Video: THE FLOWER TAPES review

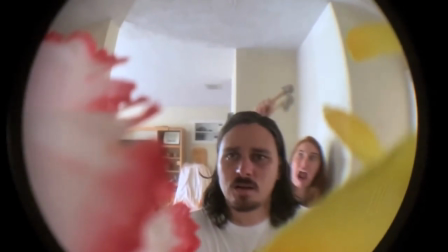559s Pull it up a little on like, the left side. Got it. Looks good. Yep.
Most adorable serial killer ever! With the prop hung, Sarah leaves Kyle to his business.
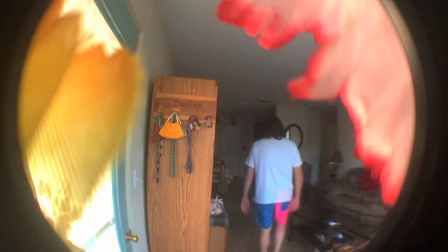572s
And I must say, Sean Vegan and Bailey Erickson really understand the spirit of found footage.
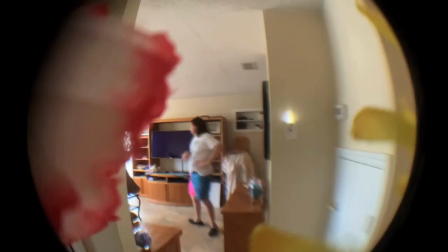578s
See, in traditional filmmaking, there should be a dramatic rhythm and purpose to every scene.
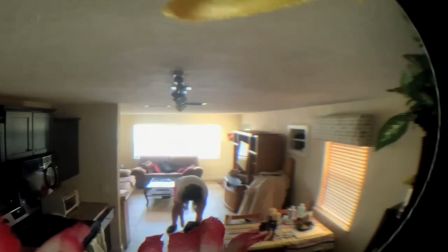584s
But found footage is supposed to imitate reality, and traditional doctrines may harm this ambition.
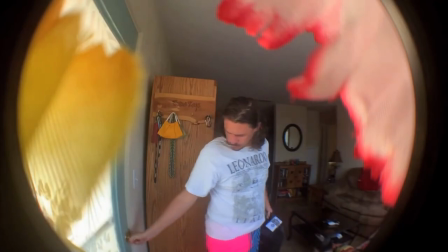590s
Because real life doesn't follow a dramatic rhythm, and every moment doesn't serve a purpose.
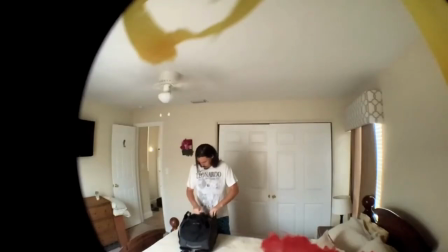596s
Heck, most moments don't serve a purpose. And they acknowledge this by having NOTHING HAPPEN FOR 2 MINUTES! I'm sorry, but that's like having dead air on a radio channel. You just don't do it. Also, when something does happen, it's the least interesting thing you could think of.
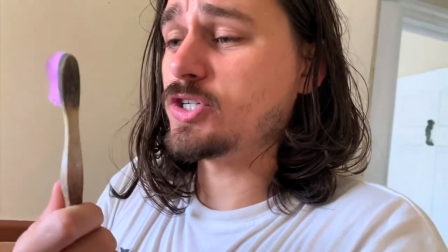613s
Kyle finds Carol's toothbrush!
And when I look at this toothbrush, I get angry because I think of all the places that we've been together.
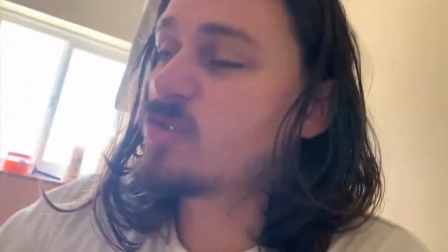621s And now I'm alone. I'm alone with her fucking stupid toothbrush.
Yet again, I do share his pain. I wouldn't want to be stuck with him either.
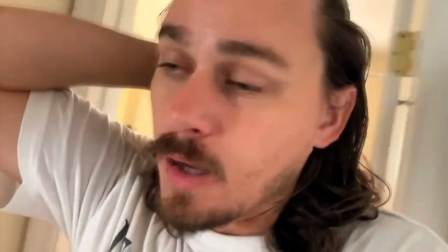634s
I understand it's supposed to be laughable. It's ridiculous how worked up he gets over a toothbrush.
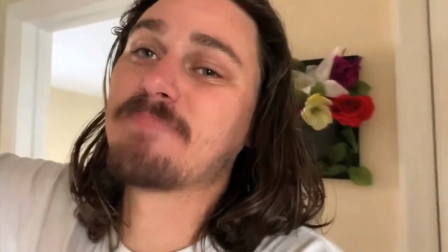640s
But there is nothing for the humor to bounce off of. It's just him screaming about how unfair life is because he found his girlfriend's toothbrush. He's in pain. He's miserable. He uses his anger as a shield against the hurt. And all I want to do is burst through the door, put my hand on his shoulder and say, "Dude, I need to tell you something. And you're not going to want to hear it. I don't even want to say it because I don't want to be sexist, but it needs to be said.
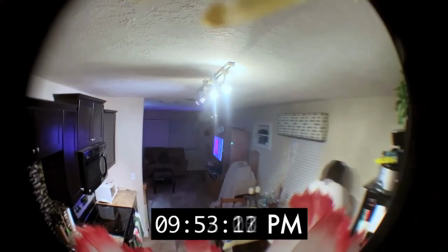676s
Grow up, hair!" And with this cane shoved in his spokes, Kyle descends into drunken misery for the rest of the night.
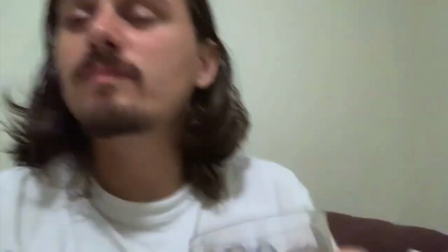683s
He's lost, he's lonely, he doesn't realize he just caught a half-finished prop above his head,
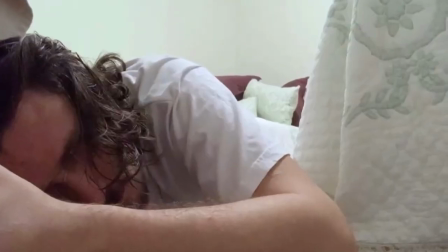688s
and he falls over, making sure his face is in focus, before falling asleep.
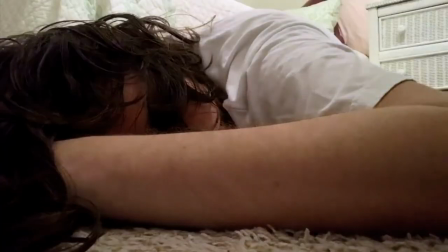698s
Oh yay! I was getting tired of this guy! Outside the scene, two femme fatales manifest to end Kyle's reservation.
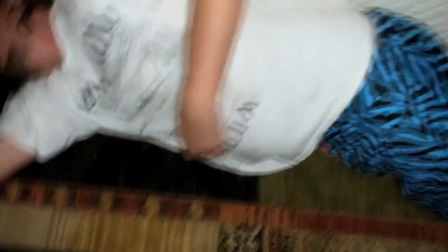706s
Playfully, they prod and poke at the soon-to-be corpse, quite literally putting him under their heel.
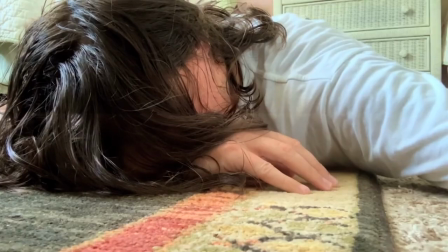712s
And then he wakes up the next morning.
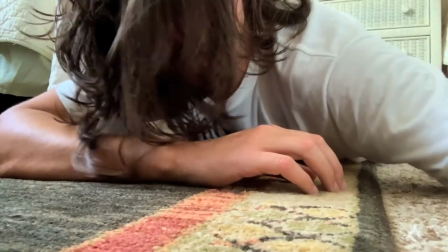719s
Cock teases! I have no idea why they did that. They got ready to kill him and then stopped.
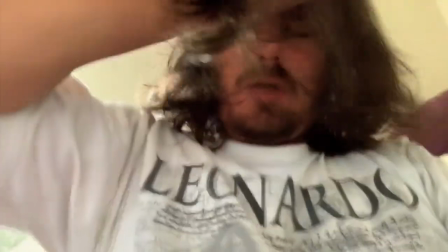726s
They may as well not have done it at all.
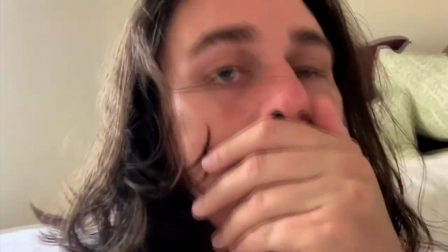728s
Kyle wakes up and he deals with last night's escapades the way any sensible drunk does and completely dismisses them. When I got drunk for the first time, I took out my trash bin and put it in the middle of my kitchen floor. You do weird shit when you're drunk. I don't really question him not being too bothered by finding his door open. What I do question is the camera. It kept recording through the night. What storage does it have? What kind of batteries? And where can I get one? Last night, Kyle announced he wanted to surf.
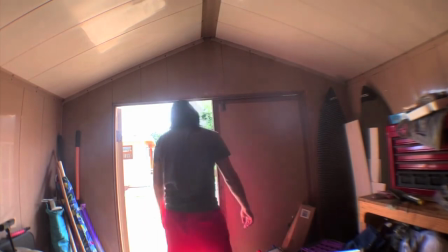762s
But after having to move something to get the surfboards, he decides he doesn't want to surf.
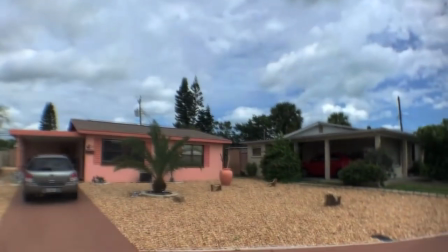767s
Funny. So instead he goes on a rant about how creepy suburbs are.
And there's something really eerie to me about the suburbs.
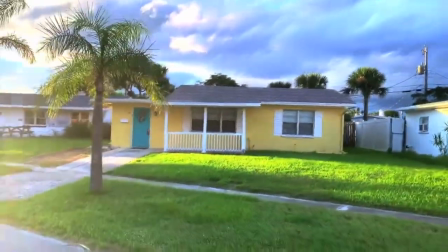774s Because I feel like if something bad happens in the city, it happens out in the open, everyone can see it, you know?
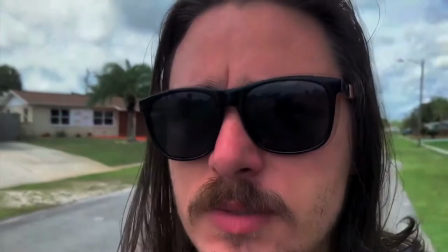782s But if something happens in the suburbs, it happens behind closed doors.
That makes no sense. The reason bad things happen behind closed doors is because it's people doing bad things. Why would people start doing bad things out in the open soon as they move to the city? Also, I have sampled living in the city, in the suburbs, and out in the country. I'd argue the city is the creepiest.